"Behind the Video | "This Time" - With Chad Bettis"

Well like I've been editing for a while with Yash and I just kind of wanted to like take it up to the next level so like I figured what's next? Shooting.
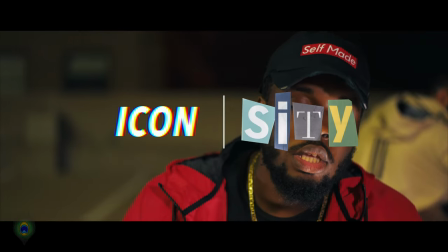I reached out to Yash and Yash was just like yo I got this perfect client for you he's easy going he just goes with the flow and little did I know that it was Khalil someone like I've known for many years and everything. It just worked out like perfectly. And we shot a video for Khalil a while ago. It was actually Zone. So I came up with the concept by, in the early stages of the video, they happened to mention that their favorite video, music video, was Break From Toronto.
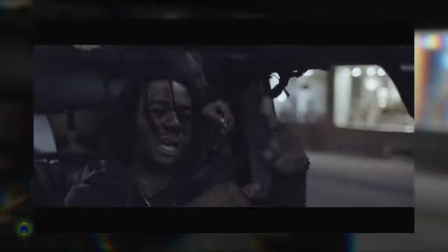(0:44)
I took that and then I also listened to the song like for a week on like loop.
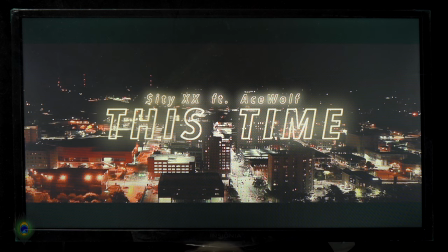(0:50)
So with this opening shot,
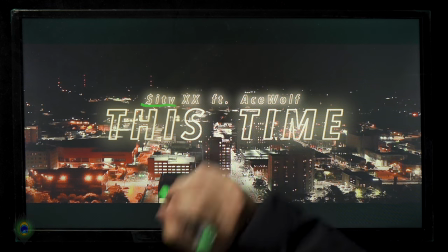(0:52)
I really wanted to get across that it is City's video and it's
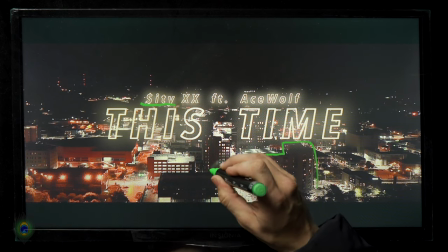(1:00)
just an opening shot of like skyline so i wanted it to
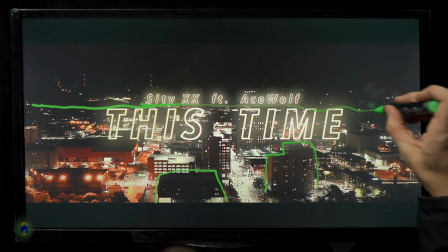(1:05)
be like a play off the words how it's city and then like it shows the city i thought it'd be really neat so the days leading up to the shoot i was like listening to the song on repeat 24 7 and i just got like major party vibes in it so i thought like the first location that would have been best is just like a party scene we got like the countertop back here with like the bottles and everything and i just felt like that like really fit like the vibe so well we even got city's signature color
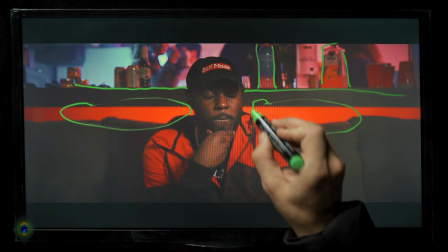(1:36)
back here right behind him the red as you could even see it like on his jacket and everything so shout out to like the best dp yash it was actually his like lighting that like made the scene come to life that was him that put the red back there that was him that got the like the light in the background the party vibe in fact he's even like i'm not sure
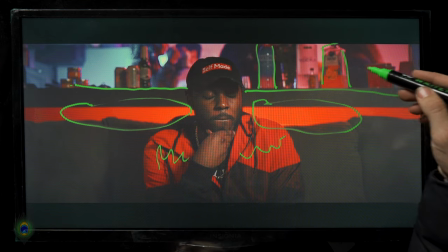(1:56)
which one he is but he's like one of these people up here somewhere somewhere in the back he he's up there so there's a lyric in this uh song that's saying uh like a yo is that your girl so like at this party scene it just fits perfectly so the person that always gets his girl taken always like always has some some crazy stuff going on with girls this guy right here so i
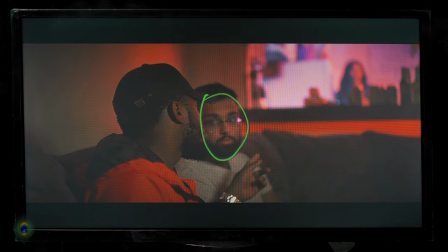(2:19)
just thought he'd be perfect to get his first cameo in and get him to uh get him the credit he needs in front of the camera even though it's not like the best of credit he's still getting his credit where credit's due thanks bro oh yeah you're welcome you're welcome uh so this shot was like planned like from the get-go like right in the storyboards to have like like a smooth transition from city to ace wolf
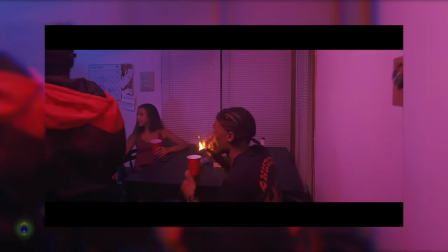So Cleo gets up, makes his way across the room to go talk to the girl, and as he's walking through,
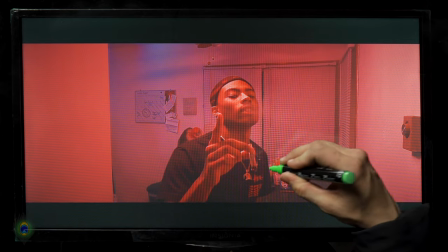(3:01)
he passes Trey, who's sitting right at this table, Deontre then gets up, spins around,
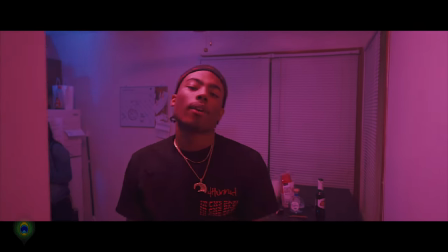(3:07)
and then just starts wrapping right into the camera, and it just pulled it off so flawlessly.